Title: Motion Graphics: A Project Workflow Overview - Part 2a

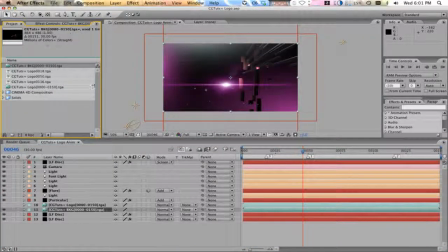Sorry about that. Apparently when I say I'll be right back because I'm recording a tutorial, my friends think, hey, I should point out that I have a laptop with IE6 still on it. Sorry about that. Anyway, okay, so now we have this. We gotta get it blended in the background.
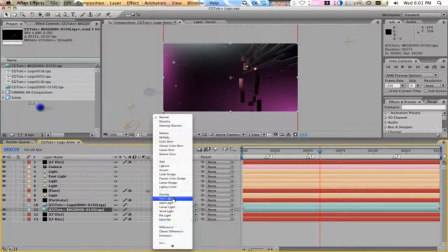This looks awful. Let's see. Let's do a soft light. That's a little too much.
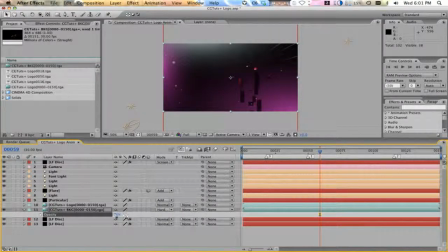Take it down. What if we do a hard light? Nah, it's way too overdone.
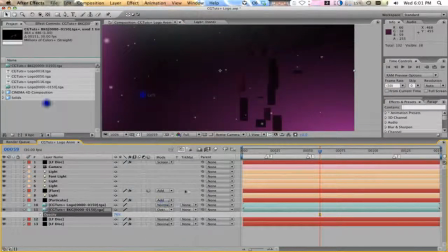Save it. Let's do overlay's not gonna look very good. It's still gonna be too dark. All right, let's make this an add layer.
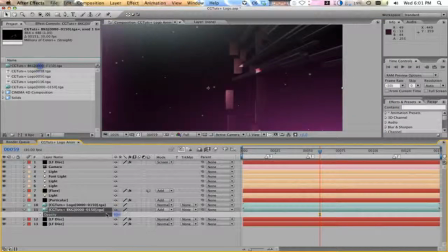It's gonna be ghosted a little bit, and then we're gonna take it down. Duplicate it, then we're going to put an overlay on that add layer.
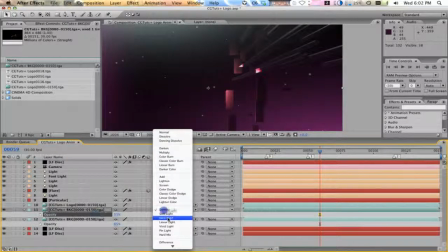It's still going to be a little too much. We're going to put a hard light on that. So this is the thing when it comes to this kind of stuff. It's still kind of touch and go, you know? It's kind of feeling yourself out, or feeling your way around.
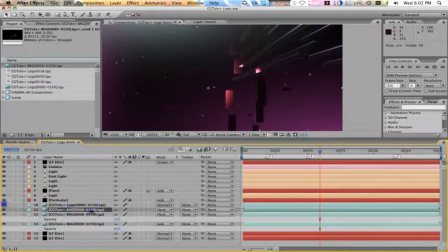That looks alright. Let's duplicate this, make this another add layer.
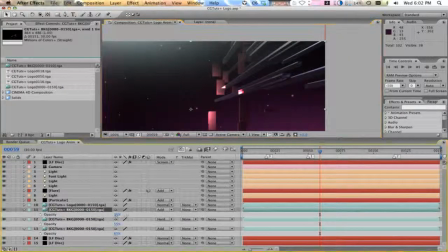How's that look? Still looks trite. I mean, it loses so much, you know? I want to keep the highlights, but lose everything else. So let's do a linear dodge. No. Classic color? No. That's still gonna, yeah. Alright.
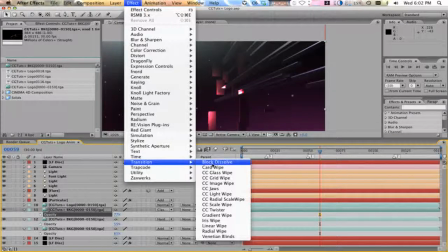Oh, I got an idea. Why don't we do this? Alright, we're gonna take this, we're gonna do transition. We're gonna make a linear wipe. Let's solo this so we can see it.
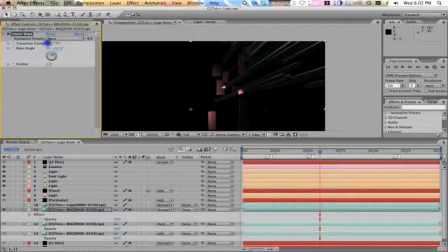Normal, perfect. Tuck it like that, increase the transition. We're gonna mask it off right about there. Now what we're gonna do is we have that masked off. Now we just got these guys here. We're gonna make this an add again.
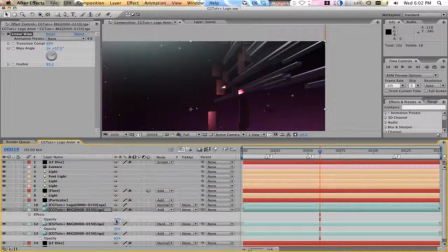Now let's see how that looks. What about an overlay?
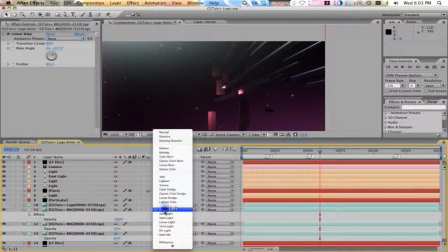Nah, still not getting the whites that we want.
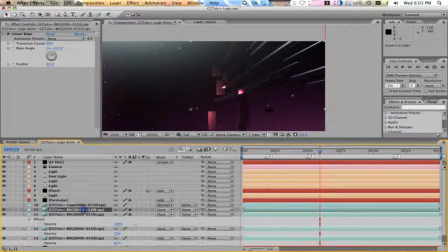Hard light? If we duplicate that a couple times. Nope. Nope, nope, nope. Alright, linear light. Well, that's giving us the streaks that we want there.
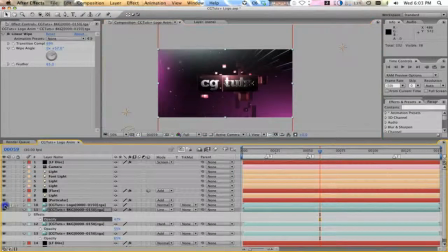Alright, let's see how that looks with the logo. Nope, too distracting.
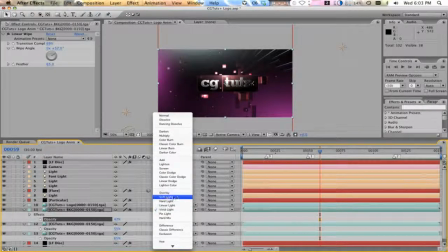Alright, vivid light. Now let's put that back down as a soft light and increase the opacity a bit.
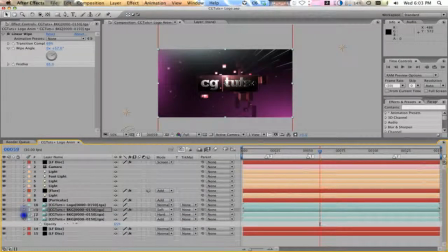There we go. Alright, so that looks pretty good. Now let's take the add layer down a little bit more. oh, you know what? Let's take it out because we're getting this cool highlight right on the side that I want to keep. Now if we take this down, it disappears completely.
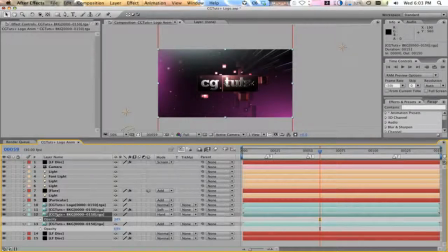So let's take the hard light to right about there. All right, that looks pretty good. All right, now to animate this flare, which are keyframes all over the place. We don't need this keyframe, and we don't need this keyframe.
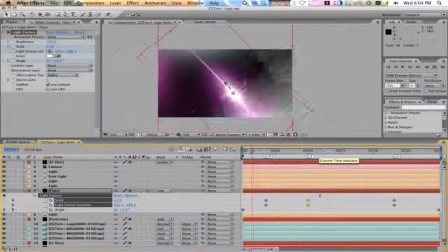Well, let's keep them there. We can animate when we get in. Alright, so here's our giant flare.
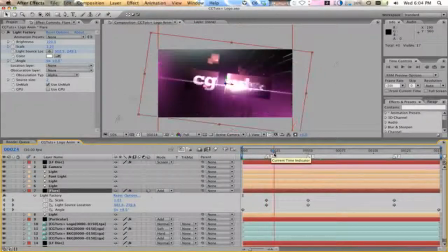We're going to make a matte object so we can animate this in, but here it is coming on. We're going to keep it like that, and we're going to bring it down as the logo comes on.
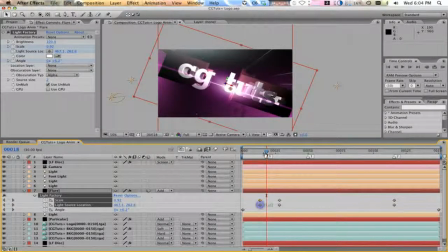So I'm going to tuck this over on the left, and I'm going to move this to the right a little bit more.
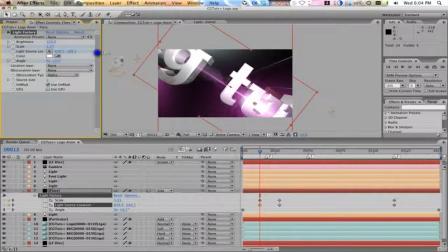There we go.
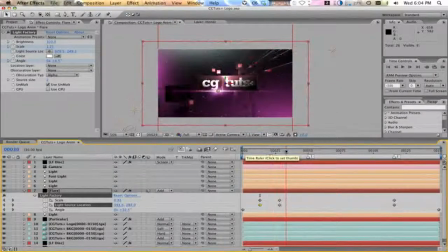Now it moves down with the logo, lands in the same spot, and then till about here. I want this to be nested on the bottom of the logo.
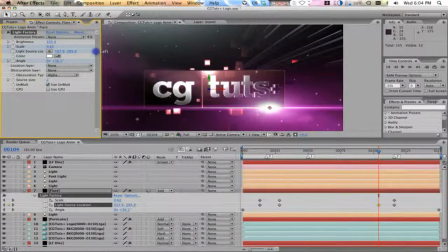Remember, because I don't like, I mean, this is personal preference for me. It's going to be different for everybody else, but I just do not like flares that just sit out there. Let's take it down to 0.4. Yeah, because we want it to be hot, but we don't want it to overcome.
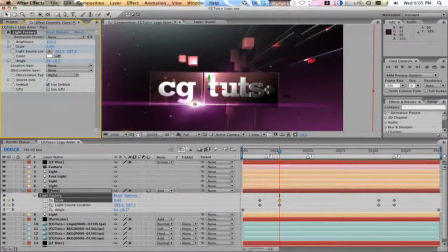Oh, 0.34. How's that look? That looks okay. Alright, we want it to be hot, but we don't want to destroy this thing. Alright, so there's that. I'm moving across. Oh, we're too low.
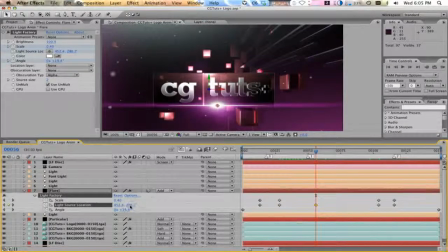Alright, let's remember that this is moving with everything else.